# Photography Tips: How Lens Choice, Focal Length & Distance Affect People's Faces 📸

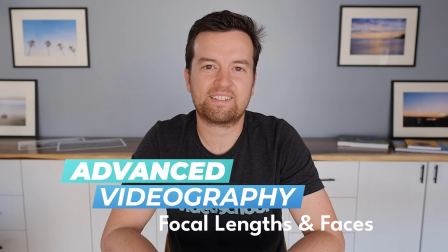(0:00)
In this video, I'm going to explain how changing focal lengths can affect what a face or what a person looks like.
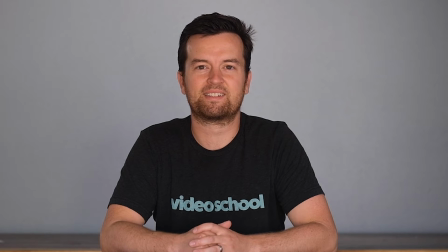(0:08)
Now, this is a combination of not just changing the focal length, but the distance from your camera to your subject.
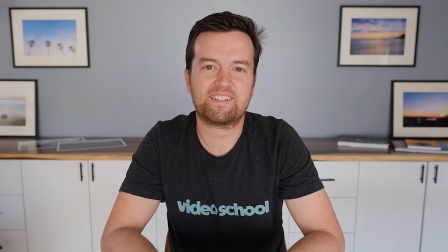(0:17)
Now, in this example, I've used my crop sensor camera and I've tried to maintain the same exact framing of my subject, myself. Now, with this setup, 16 millimeters, it's a wider lens. It would be sort of like a 30 or 25 millimeter lens on a full frame camera.
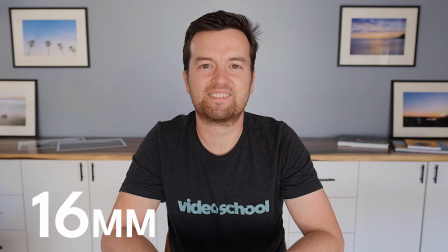(0:35)
I am very close to the lens. And because of that, the difference between the distance of my nose to the camera versus my ears to the camera, the background to the camera, is much different.
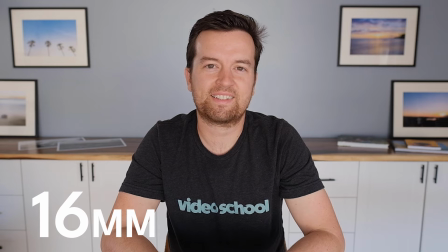(0:51)
And it's a greater difference than something like a 35 millimeter lens.
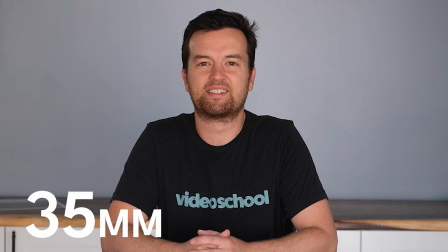(0:57)
Whereas the difference between the distance between my nose and ears is much closer. It's much more compressed with these longer focal lengths. And that changes what the video or what my face actually looks like.
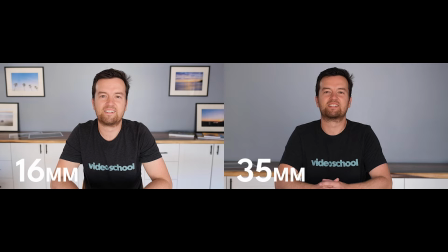(1:13)
With the 16 millimeter wide lens, my face looks actually a little bit thinner. On the right side, you see the 35 mil. It's a little bit more square. My ears seem to be brought forward, and that might actually be a more natural looking video or photo.
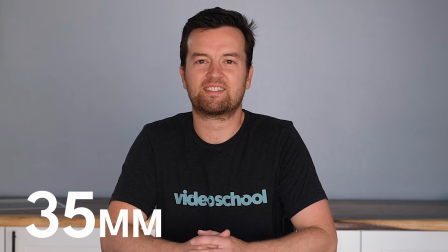(1:32)
So here we're going to run through some more focal lengths, 35 millimeter, jumping up to 56 millimeter.
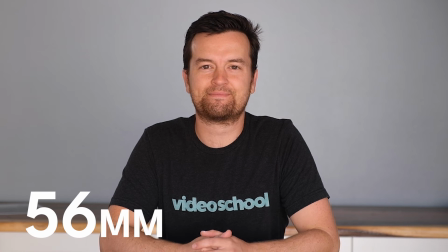(1:39)
You can see the compression in the background changing as well,
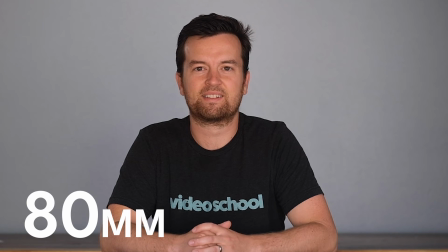(1:41)
but I've maintained the framing here at 80 millimeter and all the way up to 200 millimeter.
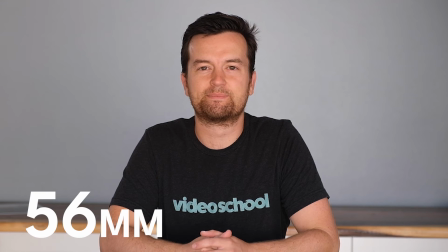(1:48)
And as we run through these a little bit faster, you can see the shape of my face changing,
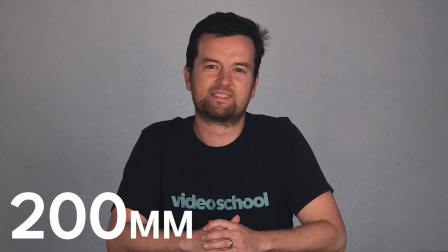(1:53)
especially when we compare the 16 millimeter to the 200 millimeter. A crazy difference. But the difference between where the camera was
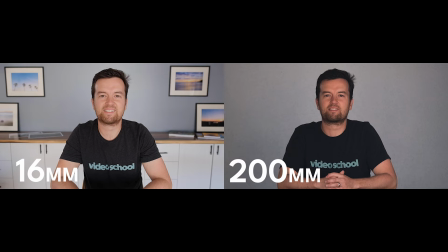(2:03)
literally 2 or 3 feet away from my face compared to maybe 100 feet away. And so that difference results in these changes in how my face looks.
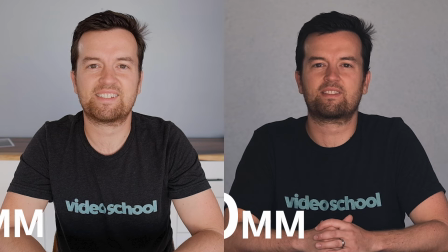(2:15)
Now, this is important to know because when you are choosing what lens to shoot at, what position you want your camera to be at, it's going to change how your subjects look.
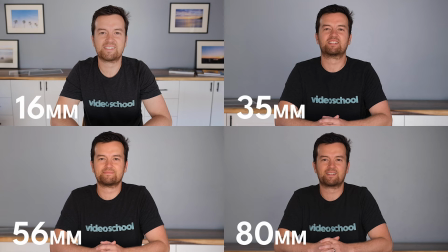(2:26)
I think that something between a 35 to 80 is more of a natural look.
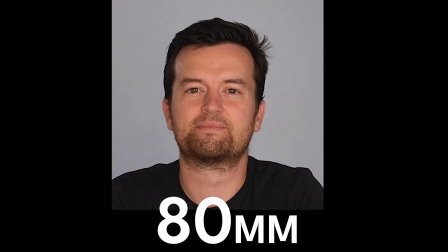(2:32)
So here we can see the difference in a quicker way.
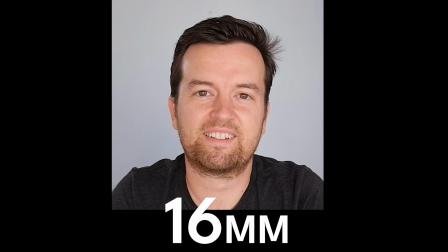(2:37)
I've cropped the video so you can see just my face,
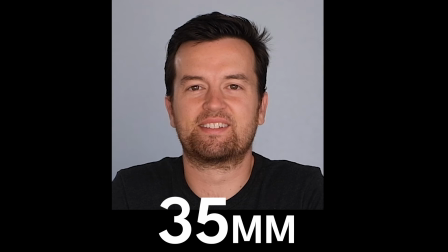(2:42)
and you can kind of see a better understanding what the difference looks like.
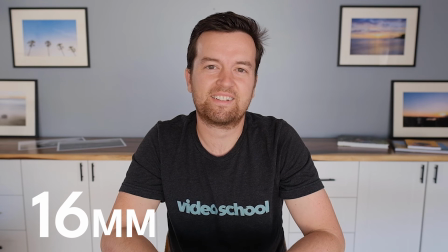(2:47)
So now we jump back out to the 16 millimeter, which gives a very close up,
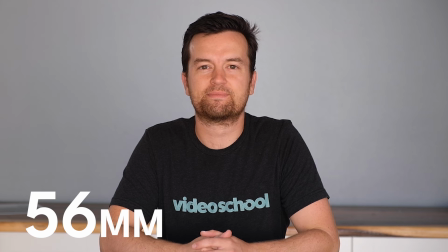(2:52)
sort of like you're right there with that person feel, compared to something like the 56 or the 35,
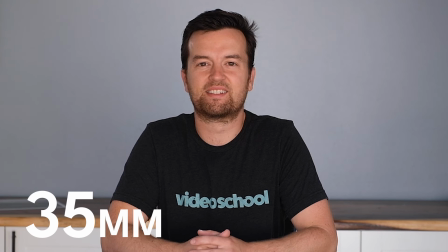(2:59)
which I think looks more natural, especially on my crop sensor camera. I would say something like a 50 to 80 looks great and that distance looks great on a full frame camera.
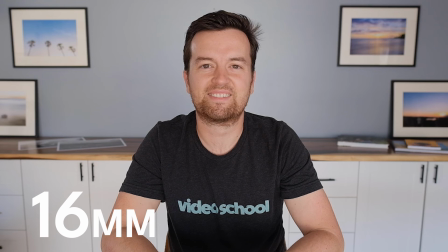(3:12)
Here, the 35 looks pretty natural as well. But there's a creative decision to be made. And that 16 millimeter lens, it feels like you're right there with that subject compared to something
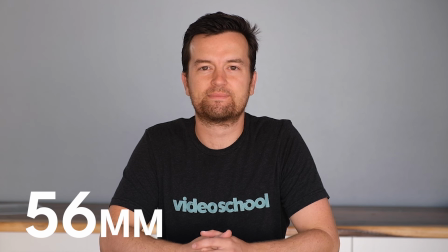(3:26)
with a higher focal length, because literally your camera's further away. And it might not feel like your viewer is right there with the subject compared to that
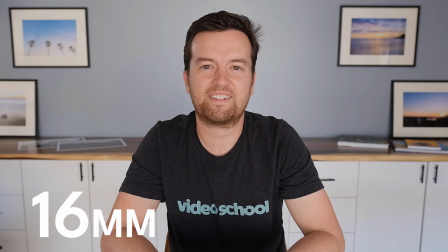(3:39)
close distance of the 16 millimeter lens.
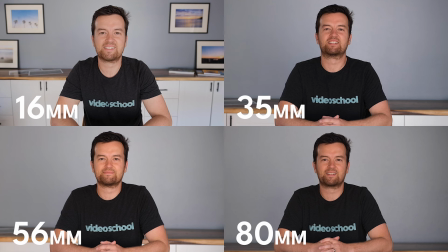(3:42)
Here you can clearly see the difference in the backgrounds and how that changes. If you want a clean background, getting on that high focal length is going to be a great way to clean up that background, have no distractions.
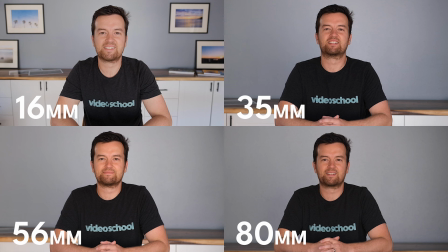(3:57)
But if you want to see the set, you want to see your subject in the background, the wider lens is going to help with that. And at the end of the day, it's up to you and your subject to decide what look you're going for.